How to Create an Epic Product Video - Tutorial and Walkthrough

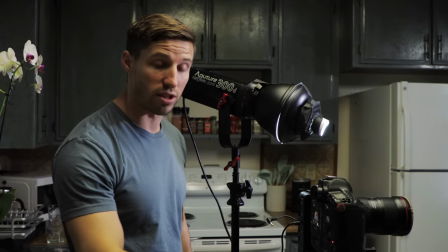3:52 You can even have it on a tripod, you could have it on a stabilizer, or you can even have it just on a regular slider that's not motorized like this so um
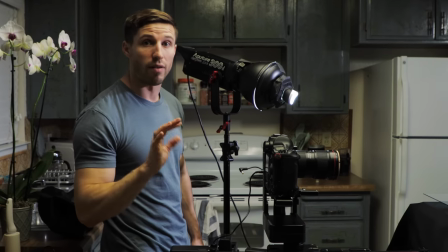4:00 this is just to show you an example of how i did it but you can digitally push in by just putting
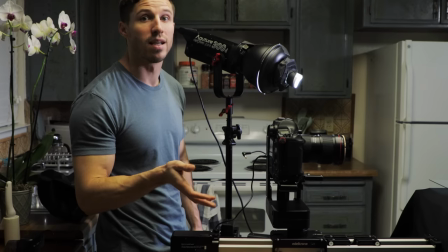4:05 on a tripod you don't need to have a fancy slider i just like using this because i do a lot of product videos and so this is important for me
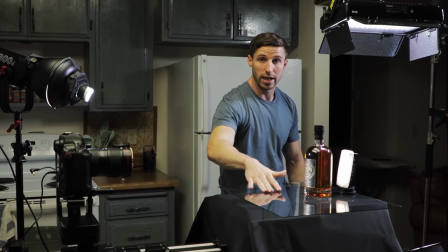4:13 i got a piece of glass with black fabric that's what creates this reflection right here as you can see and then again here's
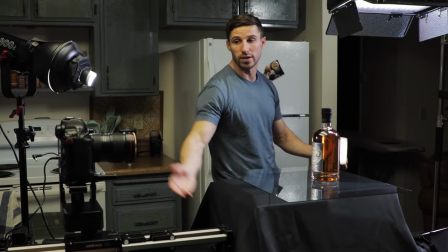4:20 this back light if i remove it you don't have that glow as you can see in the camera right now so that's
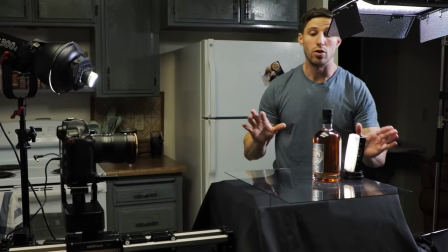4:28 pretty much the setup for the first shot the first shot is important you want to make sure you haven't opened the bottle you make sure you get a pristine bottle and
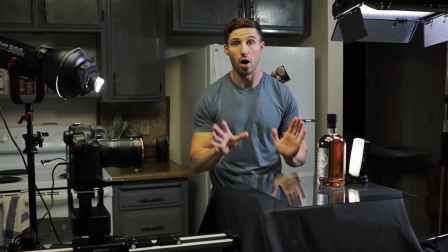4:36 what we're going to do is just really just capture a full body shot of the bottle first shot that I always do is capture
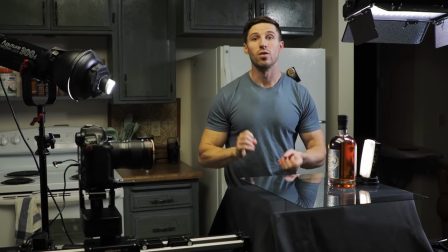4:42 the full body shot then I start worrying about the details because you want to make sure that you have the full body shot before you start damaging,
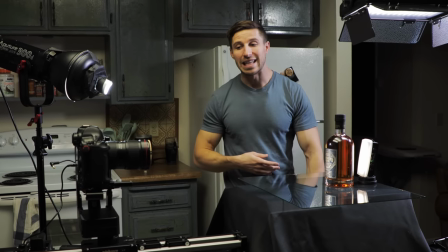4:49 opening, using the bottle, anything like that. So this is our first shot.
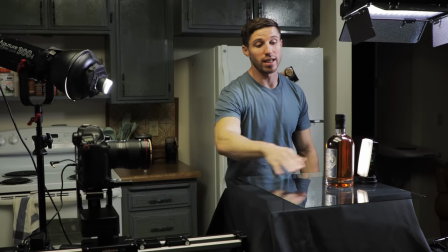4:53 We're just going to do a nice simple push in and reveal this with a nice reflection and the glow and the black background with a white spot.
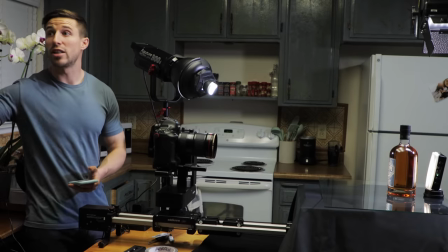5:00 So now I'm going to turn off the overhead lights. Make sure you don't have any light leaking anywhere.
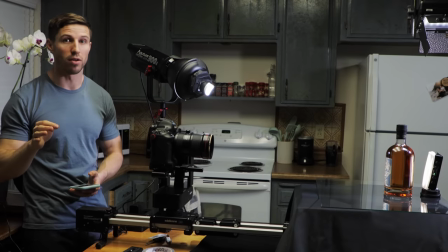5:05 Try to block out all your windows because any of that's going to show up onto the bottle in video. It's a little bit easier in photo because you can change your settings,
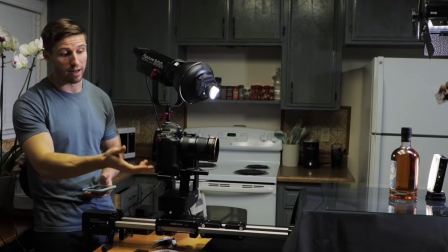5:12 but this we're a little bit more locked in with our settings so right now i'm running at 50 frames 4k 20 i mean sorry
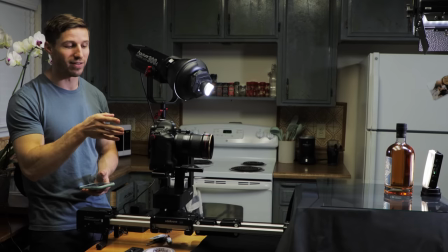5:19 20 23.9876 at 4k
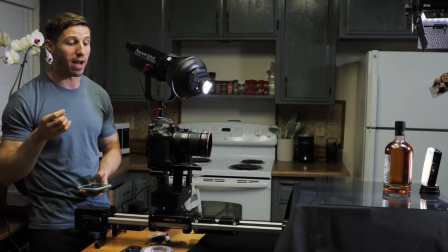5:23 uh my shutter's 50 i'm at a 5 on a 16 to
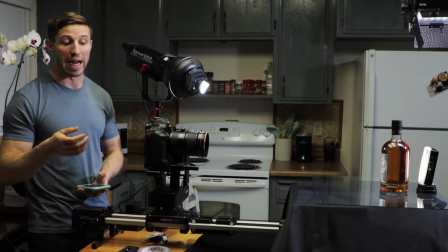5:28 35 and i'm my isos at 400 because that's a native iso for a
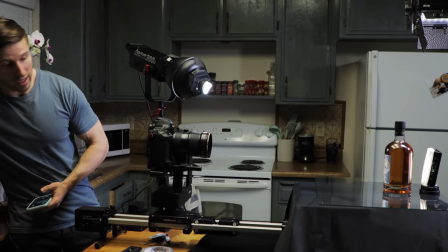5:33 1dx mark ii all right so i'm going to turn off these lights right here and then we are going to run it
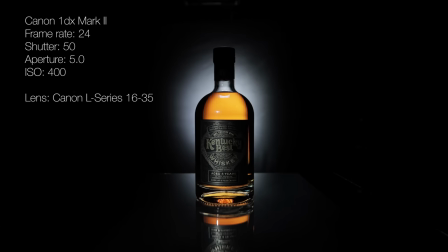5:41 and it's going to give a nice slow push in creating a very beautiful look so the next shot that we're getting
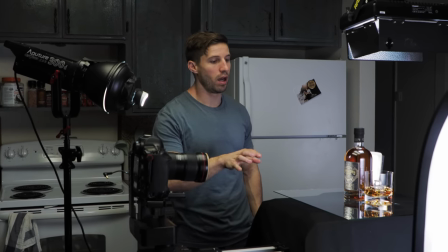5:50 is the final shot and what i did is i brought in a
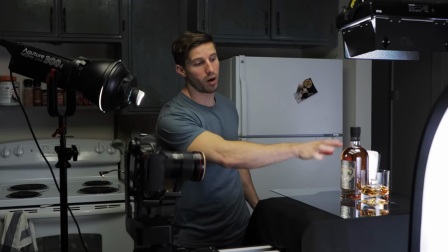5:55 glass in the cube and i filled some whiskey the bottle's still intact because it's a nice pull away shot
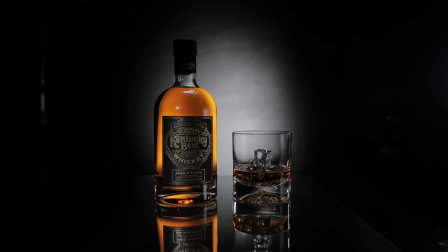6:01 and uh we started on the label close up right here and then we had the slider pulled back and revealing the
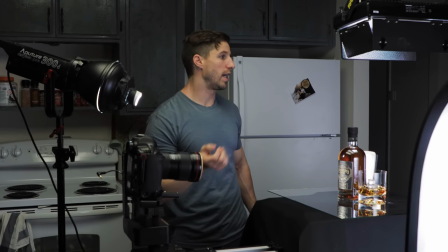6:09 whiskey glass right next to it with the full bottle the only thing that we changed with the lighting the lighting lighting is exactly the same is we just move this bottle over
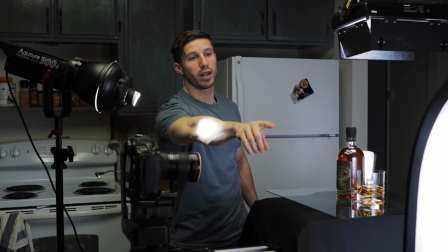6:17 a little bit and then we brought in a side light right there
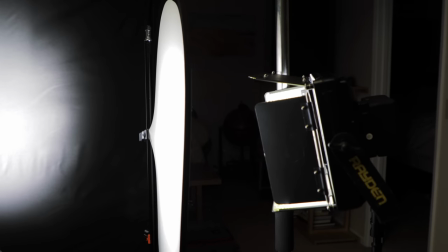6:21 um which is just a regular light turn it on and then put a diffuser and it gives a nice glow and white ridge right here onto the edge
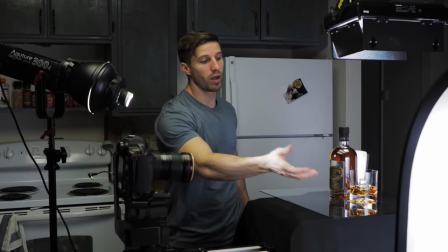6:32 which outlines the glass when you're getting glasses make sure that you invest
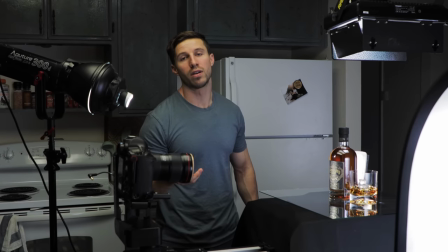6:37 in nice glasses because nice glasses are really gonna sell for especially when you're doing any kind of beverage make sure it's the right type of
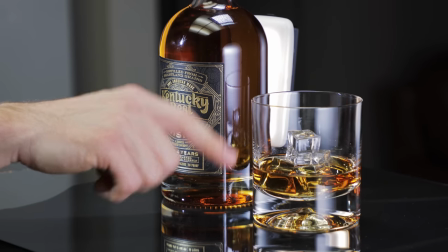6:44 glass these are whiskey glasses and then the other thing is if you see right in here these are acrylic ice cubes you don't want to use actual ice
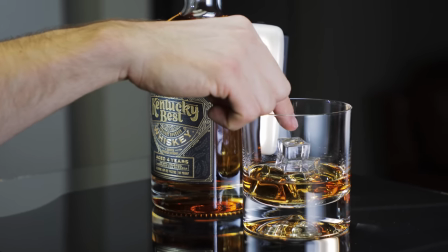6:51 cubes because you'll be switching them out all the time you can get both of these things you get the ice cubes for maybe like 50 of them I think for 20 bucks on
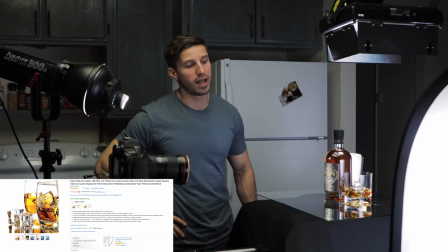7:00 Amazon and same you can get a pair of two glasses whiskey glasses for $20 I think as well or close
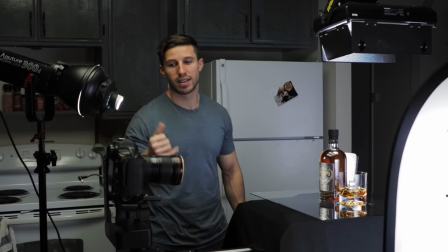7:08 to around there on Amazon as well so that's step two for